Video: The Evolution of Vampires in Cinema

The vampire genre is rooted in tension between life and death, humanity and monstrosity, desire and danger.
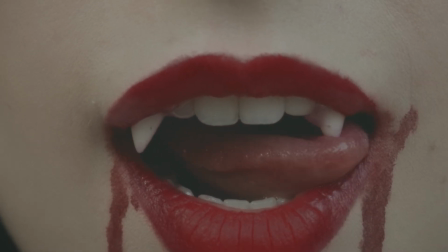0:23 Many stories feature a transformation, a human crossing the line into vampirism, and often losing something vital to their humanity in the process.
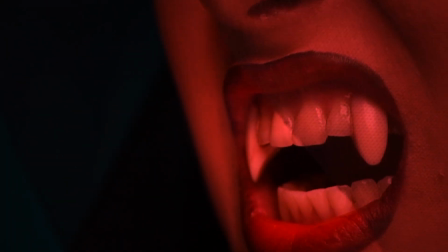0:32 Visually, vampire films are drenched in contrast.
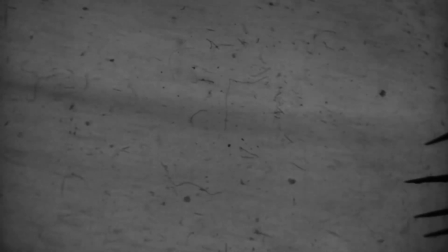0:35 Light and shadow, red and black, pale skin, elongated fangs, and lavish costumes define the vampire's otherworldly appearance.
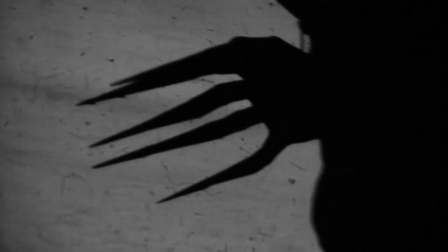0:43 The soundscapes are often eerie and orchestral, enhancing tension or tragedy depending on the era. Themes like immortality, forbidden love, addiction, and isolation dominate the genre. These films ask, what would you do to live forever? And what does it mean when humanity slips away? Directed by Todd Browning and starring Bela Lugosi, Dracula 1931 set the cinematic template.
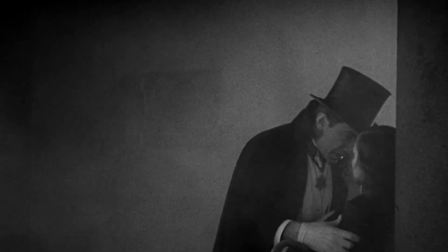1:11 Dracula arrives in England, seduces his victims, and is ultimately hunted by a band of humans. It's a straightforward monster story, man versus supernatural evil. This early vampire fits the classic mold, seductive but not sympathetic.
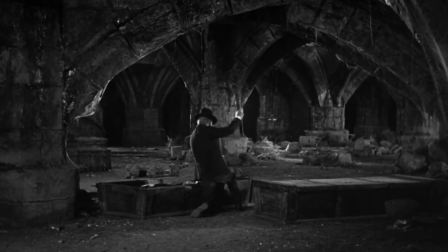1:24 Dracula is a predator. He stalks, he kills, he's defeated. There's no backstory, no remorse, only a presence meant to terrify.
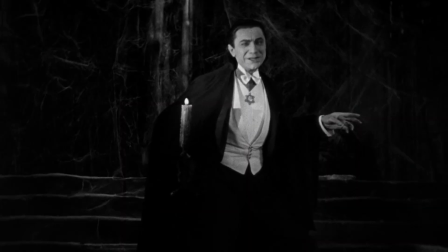1:32 The visual style reinforces this fear.
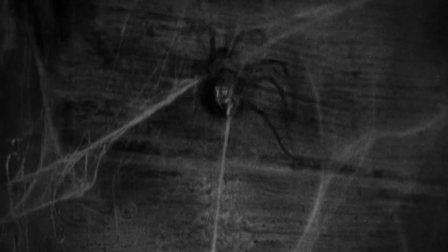1:34 Shot in stark black and white, the film leans heavily into shadow and silhouette with a gothic aesthetic seeped in fog, candlelight, and creepy staircases.
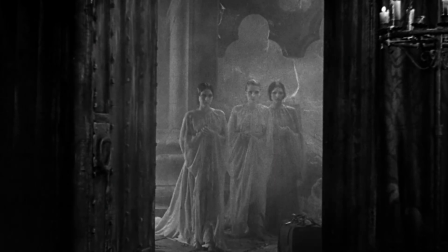1:43 The minimal score leaves silence hanging like a threat. Werner Herzog's 1979 Nosferatu reimagines the vampire through a lens of melancholy.
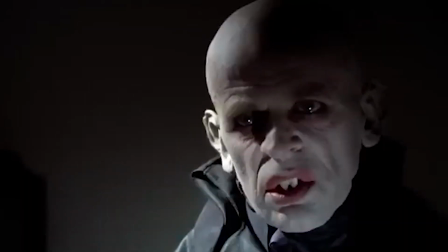1:54 Count Orlok spreads plague and death, but he's also tormented, desperate for love, and incapable of connection.
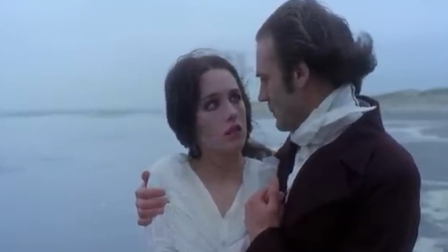2:01 The plot follows Jonathan and Lucy Harker as they try to stop Orlok. But this time, the vampire isn't simply a villain.
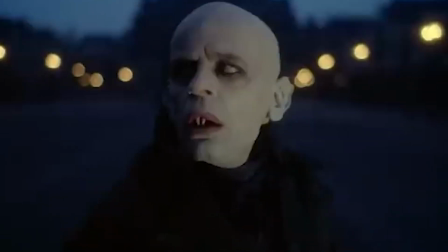2:08 The story presents him as a figure to be pitied as much as feared, a symbol of isolation and obsession.
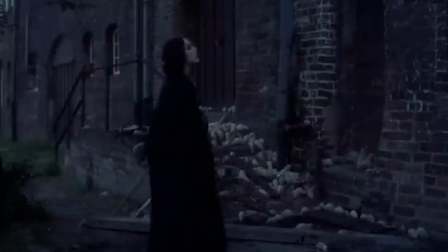2:15 The visual tone is mournful. The film uses gray skies, decaying architecture, and long static shots to build existential dread.
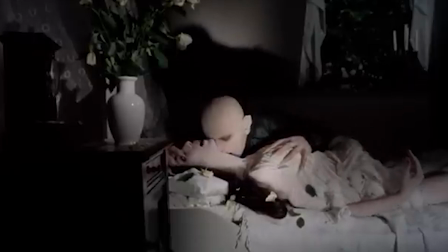2:22 Orlok's design, rat-like, pale, hunched over, strips away the aristocratic elegance of Dracula, replacing it with physical and emotional decay. I don't think that I could talk about vampire movies without talking about, arguably, the most influential vampire movie of all time. In 2008, Twilight introduced a new kind of vampire, glittering, gentle, and deeply conflicted.
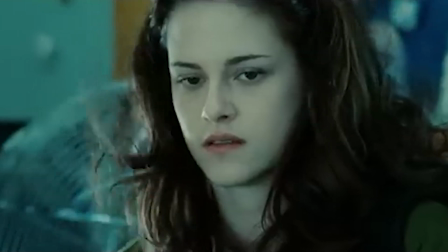2:51 Edward Cullen resists his desire for human blood and also resists his desire for Bella, forging a love story where the real danger is emotional intimacy.
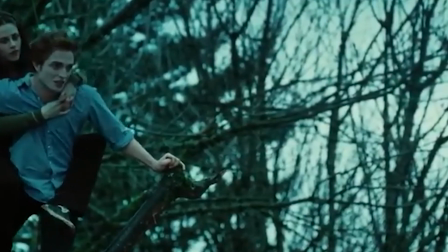2:59 The plot is centered not on killing the vampire, but choosing him. The conflict arises from restraint, protection, and belonging, not horror.
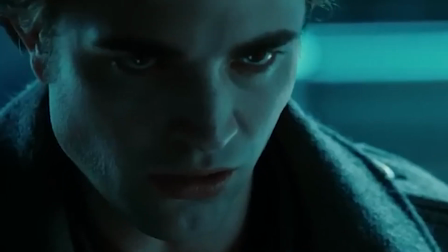3:08 Edward's greatest fear isn't death, it's hurting the one he loves. Twilight trades gothic horror for romantic melodrama. The visual style is cool and ethereal. A blue filter covers nearly every frame.
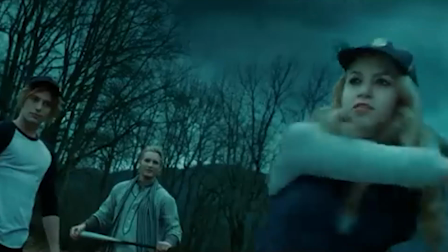3:21 The vampires are graceful, dressed in modern clothes, moving through forests and high schools.
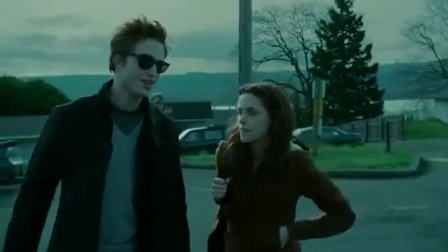3:26 The soundtrack features indie rock, emphasizing mood over menace. In just under a century, the vampire has transformed from a predator to a partner. In Dracula, the vampire is terrifying and untouchable. The camera keeps its distance.
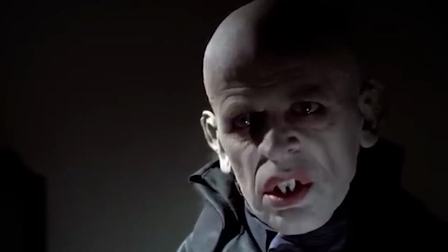3:41 Dracula is framed like a threat, isolated by darkness. In Nosferatu, Orlok is framed similarly, but the tone shifts. The camera lingers on his sadness. He's not just dangerous, he's cursed. By Twilight, the framing becomes intimate. We're pulled into Edward's world, shown his emotional turmoil. The vampire has become the protagonist, not the antagonist.
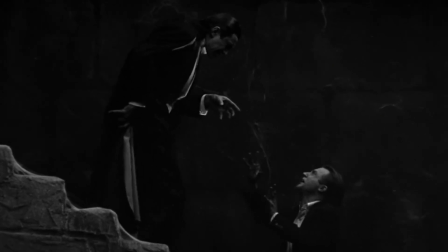4:02 In Dracula, the vampire is an outsider to be destroyed. In Nosferatu, he's a tragic figure who must be stopped. In Twilight, he's someone to be loved, someone who is worth saving. Even the act of biting, once the genre's most horrific moment, becomes symbolic. In Dracula, it's an attack.
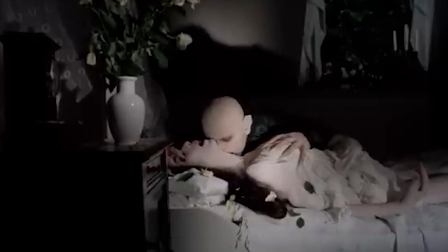4:21 In Nosferatu, it's a doom-ridden seduction.